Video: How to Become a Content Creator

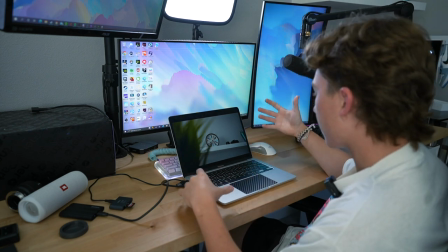as the foreground and you know in the background where your focus is have your subject so as you can
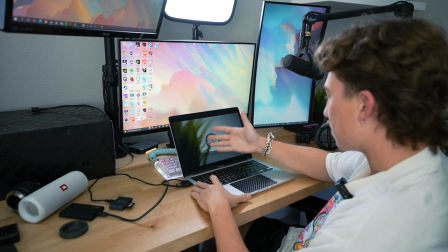see in this one i have you know my off-white clock and i kind of have the plant right there Since I shot at 120 fps,
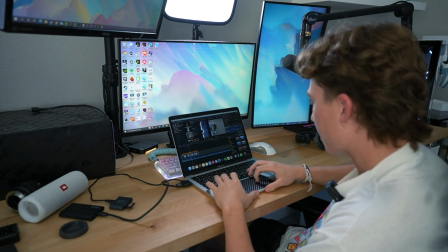i'm gonna go and slow it down. I like that. So i'm gonna just run with it I'm, actually gonna do a speed ramp right here because I really like this clip And it needs to end right there, but Problem is I don't want it,
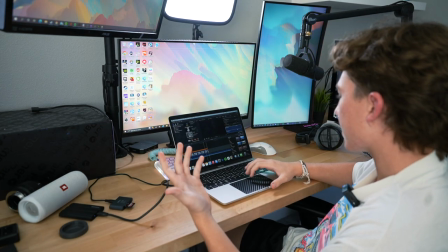you know in slow motion For two set two and a half seconds, which doesn't sound like a lot in theory, but when you're watching a video
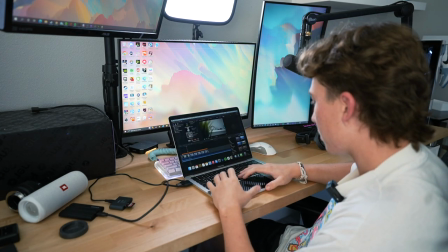And something's on the screen for you know longer than usual it kind of gets boring So i'm only going to show that clip for a few seconds
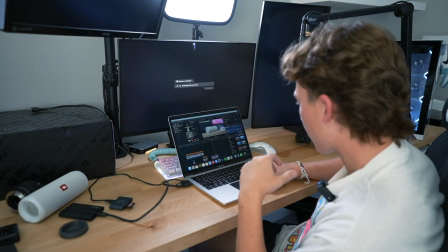since the beat drop is right there The shot of the jbl speaker though that looks like straight out of a commercial I think the biggest thing
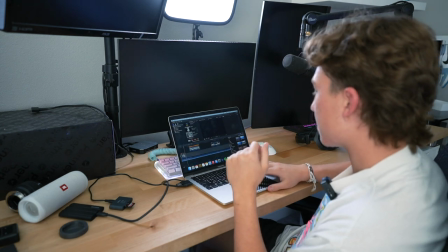for like especially cinematic stuff Is to always have some sort of movement another thing I am going to do so that way I have a little bit
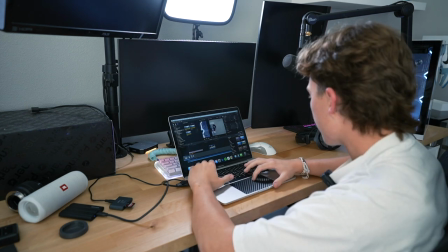more to work with I'm going to add an adjustment layer crop out the top and bottom 100 pixels on both I'm, not sure what it is about,
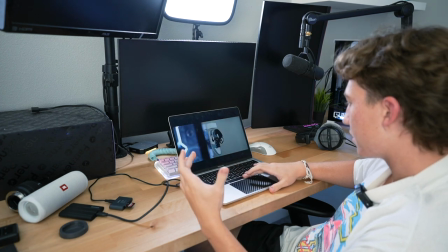you know, just the Skinnier frame, but it definitely does look a lot more cinematic and I think that looks great right there but what it also
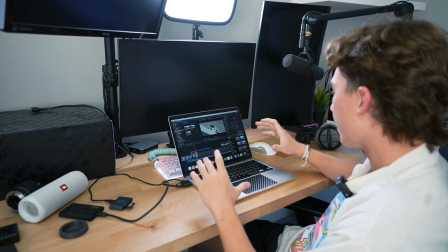allows me to do is it allows me to move the kind of framing around without
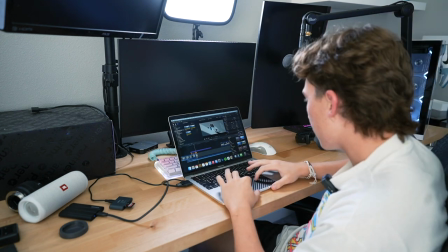having to zoom in i can even move this a little farther down that way when
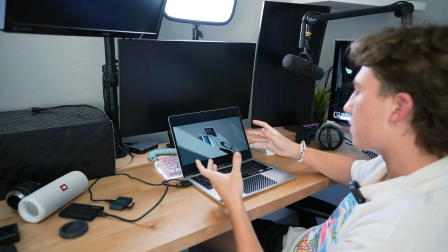i play it it's perfectly centered everything looks
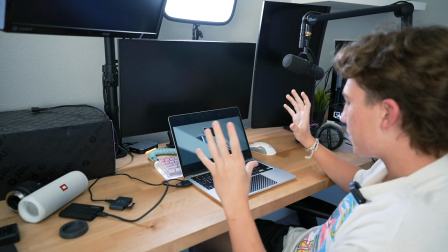good you never really want a bunch of empty space in the frame a few
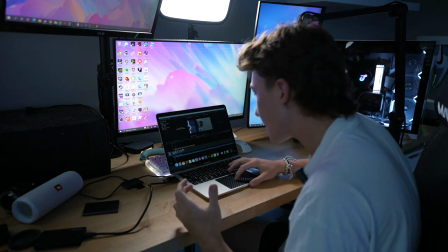kind of key things we've done already we have the black bars on top and bottom we have six clips already and then this one we did another speed ramp I
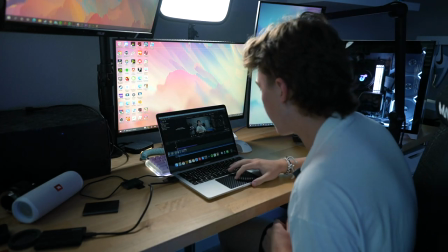usually try and aim for about 15 to 30 seconds for cinematic portions of the video and montages or b-roll whatever you want
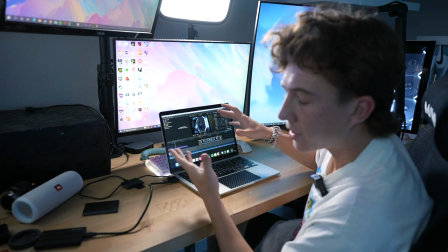to call it as you kind of film more and more there are some kind of tricks you learn especially with transitions one of the things that I've always kind of been
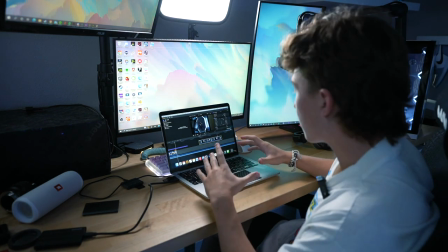interested in and enjoy doing is like mask transition basically something covers the
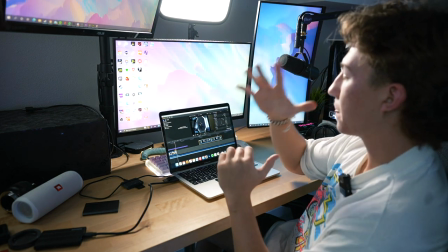whole screen moves across and transitioned it to the next
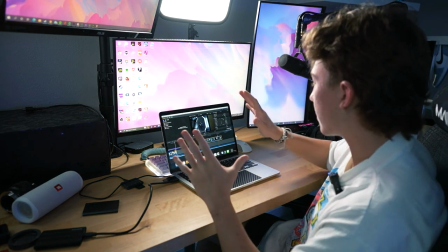scene. It looks very clean.
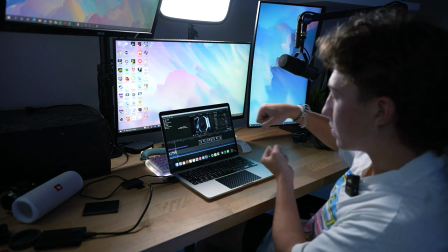So while I was recording the PC one, I recorded it to where it kind of went through the case, the black bars on the case.
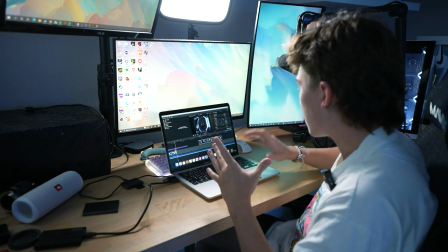That way I might be able to transition it to something else. So we'll see. I like filmed it right next to my black hoodie.
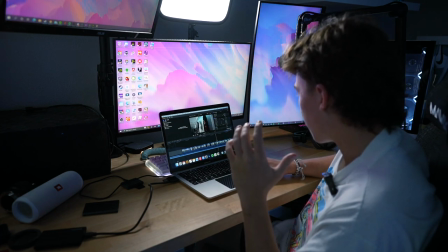That way I'm going to try and like, I'm going to try and make that like the transition we'll see if i can do it though now what i'm going to do i'm going to go over to my
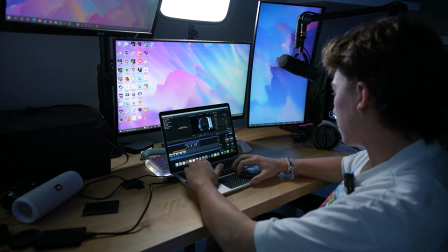effects i'm going to type mask draw a mask start right there so you're going to
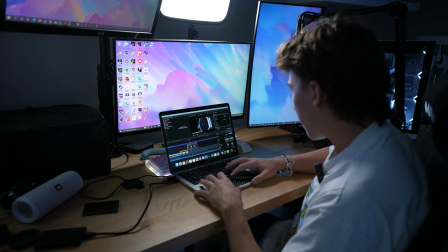do a keyframe which is hitting that little button making that yellow that way we can move it around i'm going to switch it to 50 that way i can
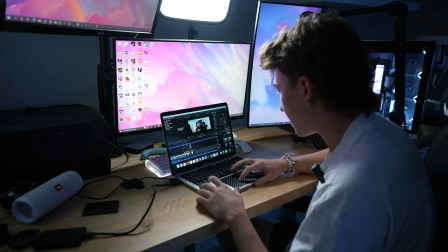go outside of the box a few moments later okay so let's see how that looks i
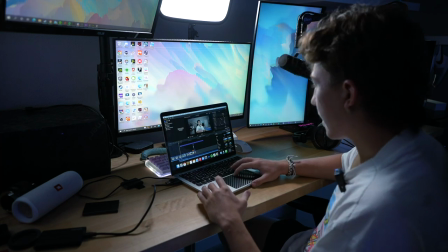like that i think that's good another thing i like to do you see how so there's no black bars right here obviously and then as
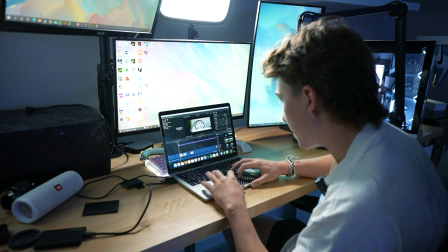we go forward they just are there what i like to do to make it a kind of smoother transition i like to keyframe four frames in probably should
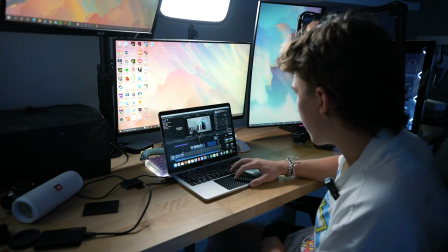be good a little bit smoother but for some reason my sd card reader sucks so for this clip i was moving to the right whereas
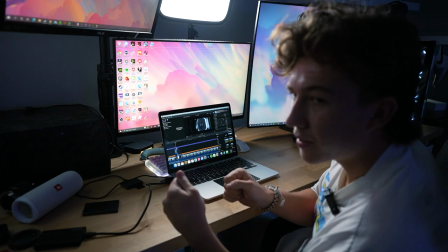in the other one like in the transition i'm moving to the left and since i don't want to go like left right i'd rather it flow smoothly i'm
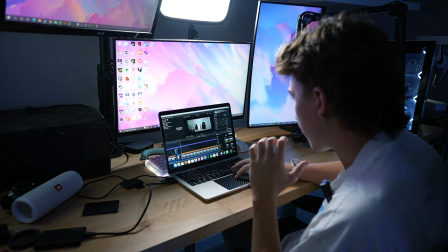gonna slow this one down but i'm also going to reverse it i think i like this let me watch it through a little bit
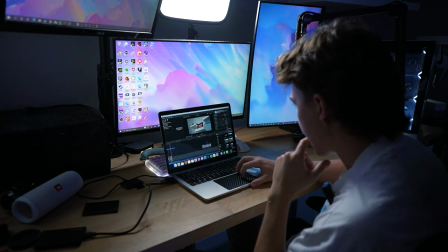probably just gonna do a few more i feel like we've got a good little little
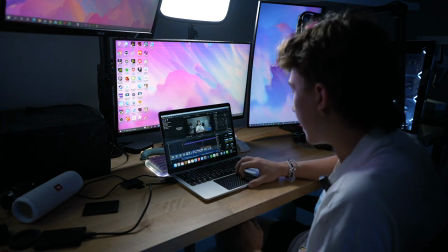thing going one thing i do like to add is a add another adjustment
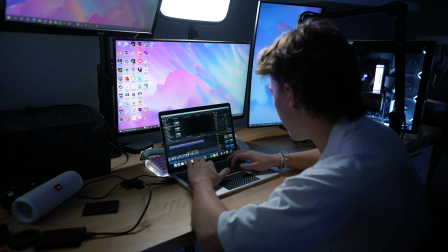layer what i'll usually do is just shoot with no color profile and then add a lut this one for example and then i'll usually put it to
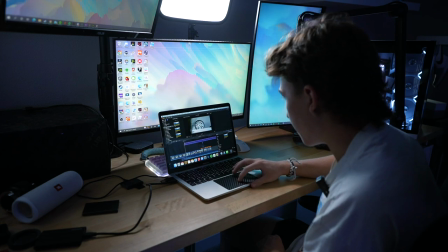like either 0.3 to 0.4 that way you know it's not too much of a of a change even right now i'll go ahead and
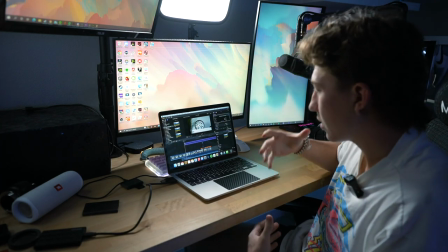show on screen what it would look like with the LUT versus without.